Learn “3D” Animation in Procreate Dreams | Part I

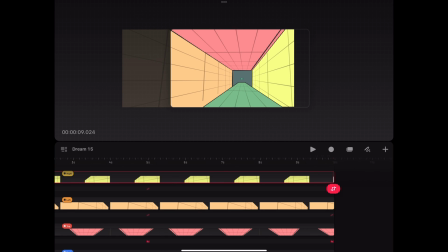Just be patient and try to match up every side properly.
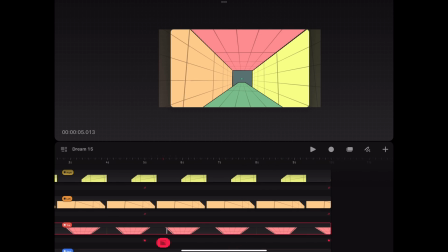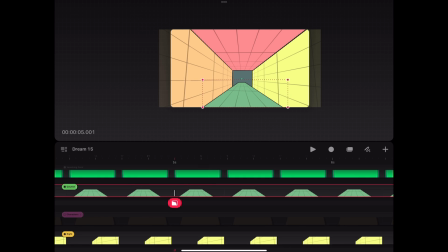The change in perspective for the countertop is achieved the same way as for the roof,
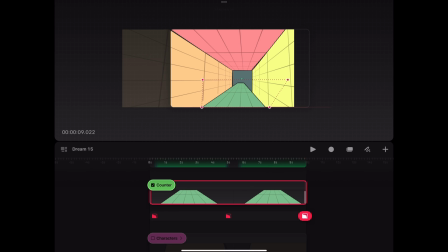by keyframing the initial distort value at 5 seconds and then adjusting the layer at the end of the timeline.
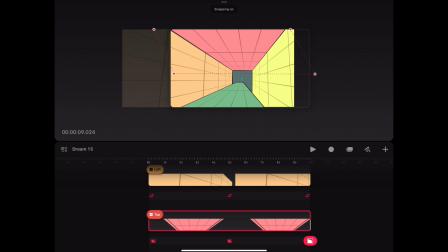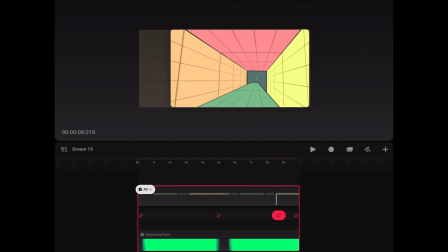To compensate for the blank space on the right, we grab our group containing all elements and move it to the right at the end of the animation.
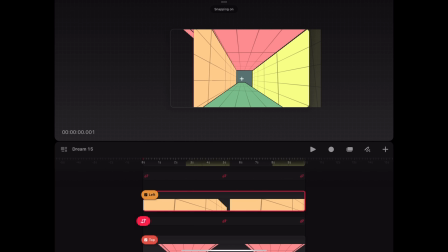At this point, the change in perspective to the right is finished. Now we go to the start of our animation and do this entire process again
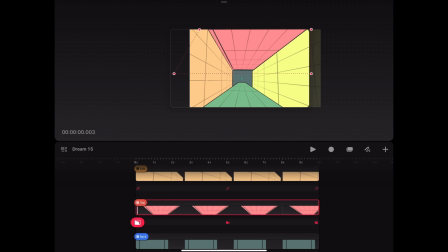but this time inverted to create a change in perspective to the left.
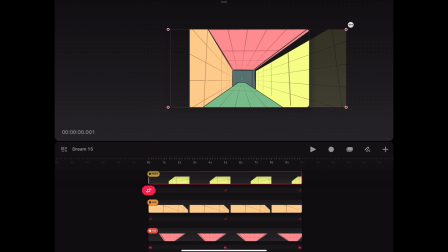Proceed just the same way as before, but this time starting with the left side wall.
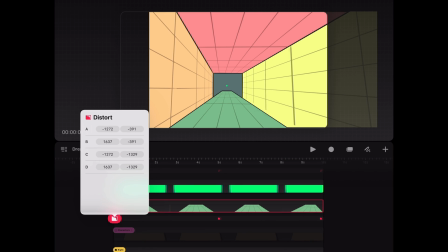If you want to transfer this to your own scenes, just choose one element to start with and then try to match up all other elements accordingly.
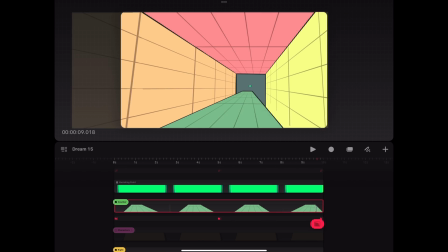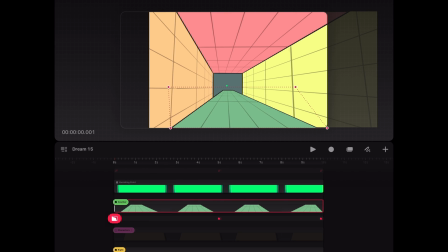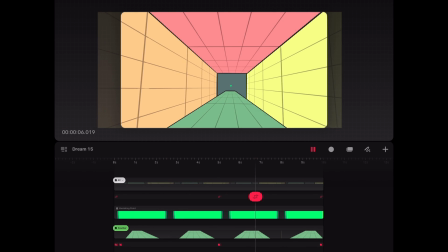When the background motion is finished, we press on our characters group to show them again.
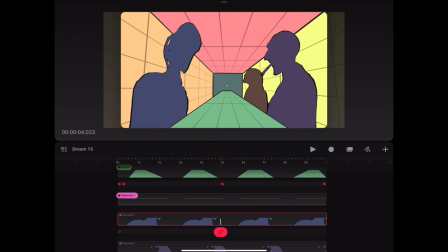One by one, we try to match up the characters to the camera motion in our scene. Just play the animation back and forth and play around with it until you feel like the character's position is consistent with the background motion and you are happy with the result.
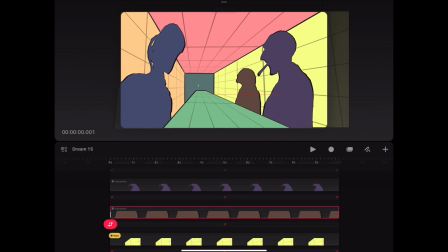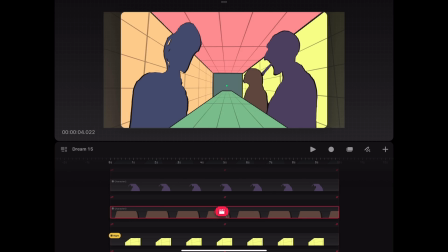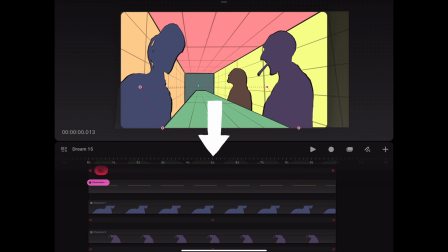After that, we go ahead and delete all the keyframes at the 5 seconds mark.
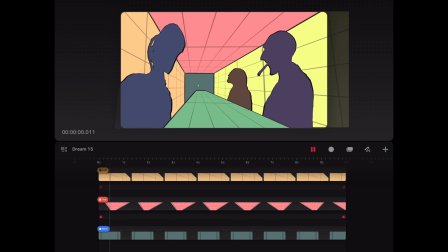Now the background motion is a continuous movement from left to right, without a stop at the initial middle position.
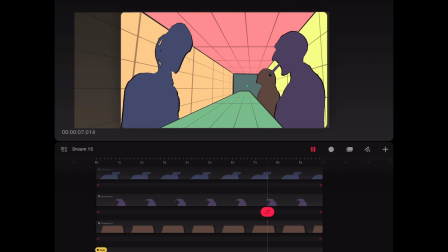Again, some tweaks on the characters here and there until the overall result is satisfying.
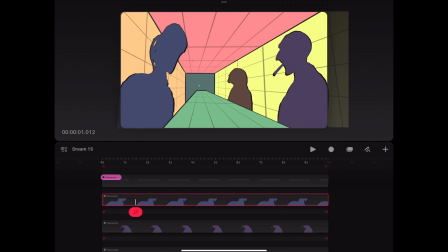Going back to the original scene, it is easier now to break down what is happening.
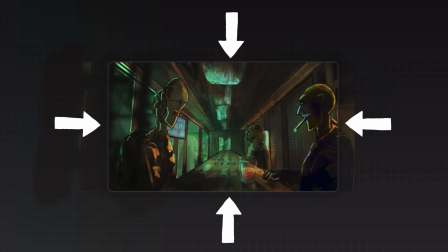The counter, the roof, and the sidewalls are scaled and distorted in the way we just learned.
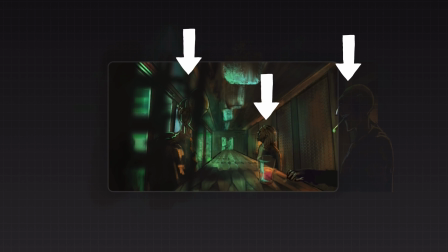The characters are moved around and scaled to match up with the background motion, just like the drink on the counter.
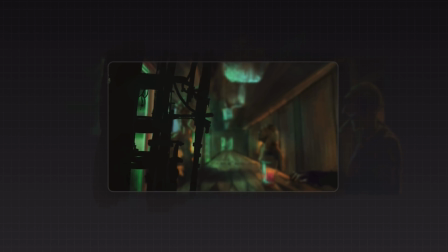The screen display is an imported video file of another animated clip I created and simply scaled to match up with the left side wall. The cigarette smoke is a frame-by-frame animation. Some pipe-like objects are placed in the foreground and moved to the left
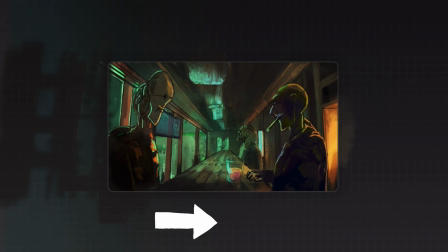to elaborate the camera swing to the right and add more sense of depth to the scene.
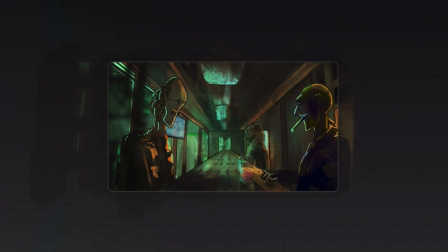Gaussian blur is keyframed on the foreground objects and the rest of the scene to create a change in focal length with depth of field. A few other layers, some with the blend mode set to overlay, are faded in and out of opacity to create flickering light effects.
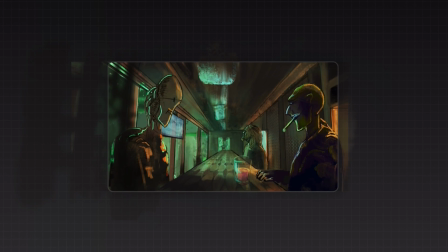I hope this tutorial was helpful. If you have any questions, let me know in the comments and stay tuned for more tutorials and animated clips in the future.